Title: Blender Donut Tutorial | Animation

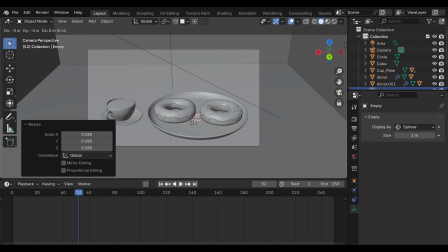(4:16)
Just to clarify, this object won't appear in the final render. An empty is simply a helper object. It's visible in the viewport so we can work with it, but it never shows up in the final image. Think of it as an invisible control handle that we'll use to guide the camera.
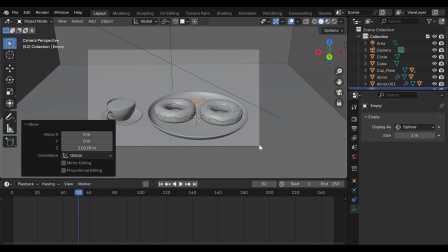(4:36)
Next, we need to connect the camera to this empty. First, select the camera, then Shift-select the empty.
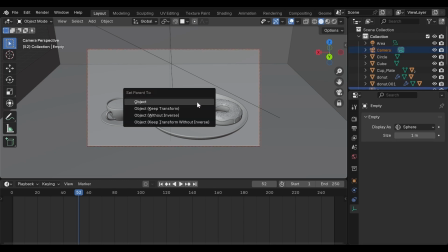(4:44)
Press Ctrl-P and choose Object, Keep Transform.
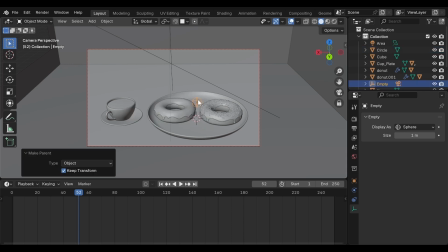(4:48)
This is the same parenting method we used earlier when attaching the icing to the donut. What this does is simple but extremely powerful. The camera keeps its current position, nothing jumps or snaps, but now its movement is controlled by the empty.
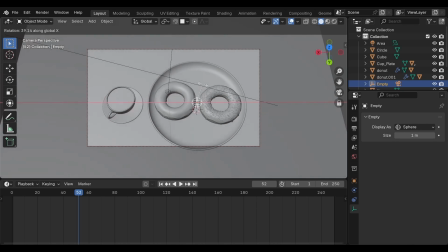(5:07)
Try rotating the empty for a moment. you'll see the camera smoothly orbit around the donuts while always staying focused on them.
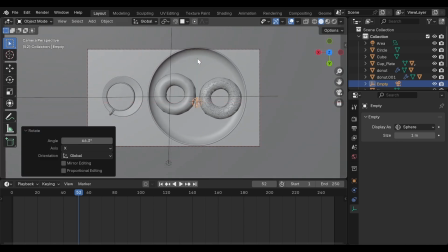(5:16)
That's exactly the behavior we want. And this is why pivot-based animation works so well.
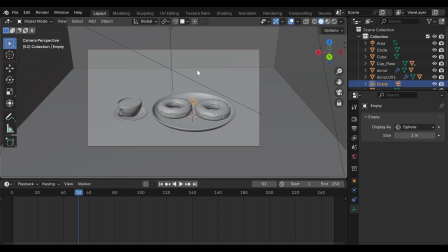(5:24)
Instead of the camera drifting randomly through 3D space, the motion becomes intentional, controlled, and much more cinematic. Alright, now we're ready to animate. The camera angle you're seeing right now will be our final hero shot.
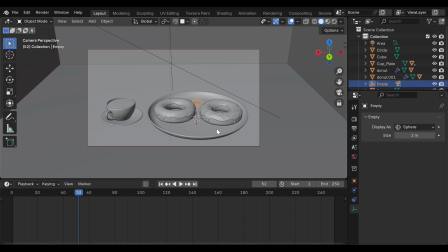(5:40)
This is the moment where the donuts look their absolute best. So this position will become the end of our animation. You can choose any animation length you like, but for this scene, we'll use 120 frames. That gives the motion enough time to properly showcase the donuts.
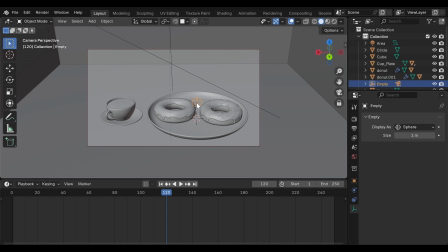(6:00)
Before we begin, make sure the empty is selected, not the camera. That's important. All of our animation will happen through the empty, since it's driving the camera motion. Now move the playhead to frame 120. You can drag the playhead along the timeline, or simply type the frame number.
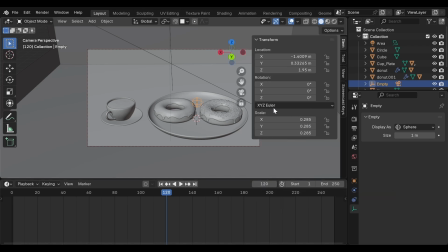(6:19)
Press N to open the Properties panel, then go to the Item tab. Here, we'll focus on the rotation values. Hover your cursor over the rotation fields, right-click, and choose Insert Keyframes.
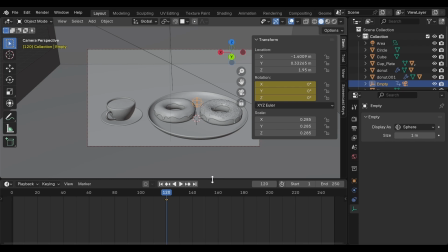(6:32)
This records our final camera position, so now Blender knows, at frame 120, this is exactly how the camera should be. That's our ending keyframe. Next, move back to the first frame.
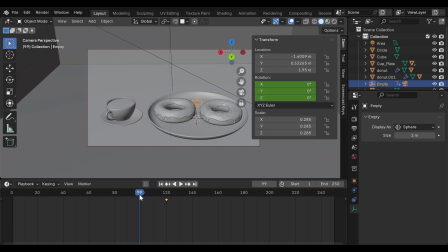(6:47)
You can drag the playhead all the way back or press Shift left arrow to jump directly to frame 1. At frame 1, we're going to define the starting camera angle. Rotate the empty along the X-axis so the camera starts higher and looks downward toward the donuts.
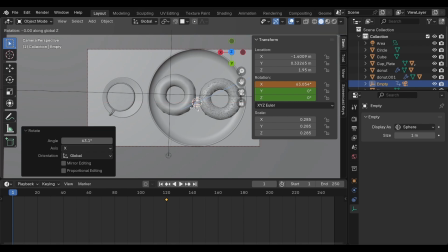(7:05)
That works nicely. Now rotate along the Z-axis. Turn it slowly while watching the edges of the frame. Make sure the camera doesn't clip through any objects. Before changing frames, we need to capture this starting position.
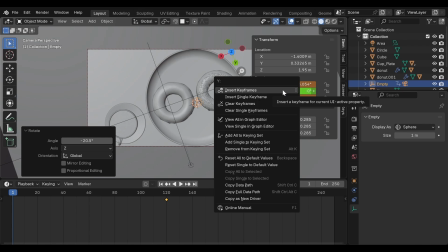(7:21)
Once again, right-click on the rotation values and choose Insert Keyframe.
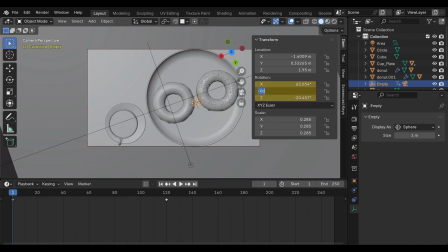(7:26)
Now Blender knows exactly where the camera starts and where it ends.
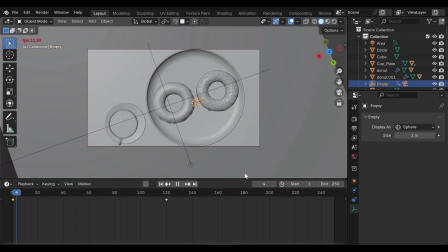(7:34)
Press space to play the animation. You'll see the camera rotate smoothly from the upper left down toward the lower right,
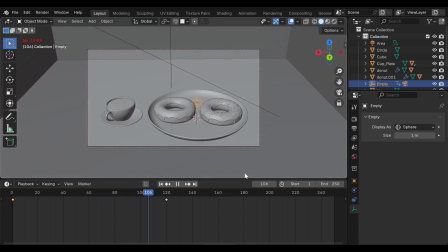(7:44)
orbiting around the donuts.
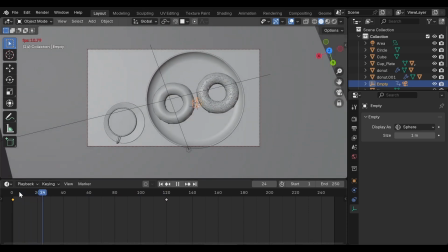(7:47)
Technically, the animation works, but the motion still feels a bit linear, almost mechanical.
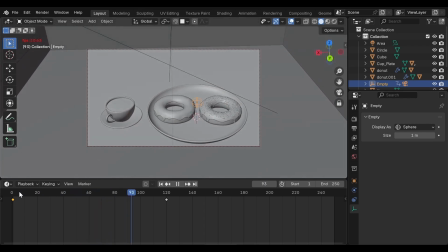(7:56)
This is where refinement really matters. In cinematic animation, camera movement rarely happens at a constant speed.
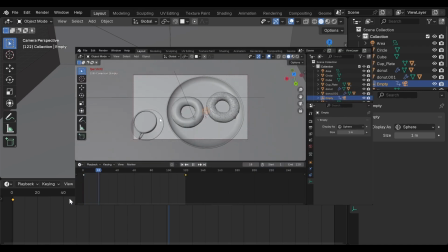(8:06)
Most of the time, the motion begins a little quicker and then gradually slows down as it approaches the final shot.
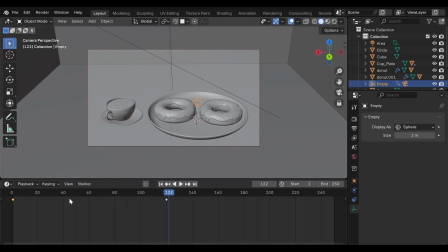(8:16)
That subtle slowdown, known as easing, it makes a huge difference in professional animation.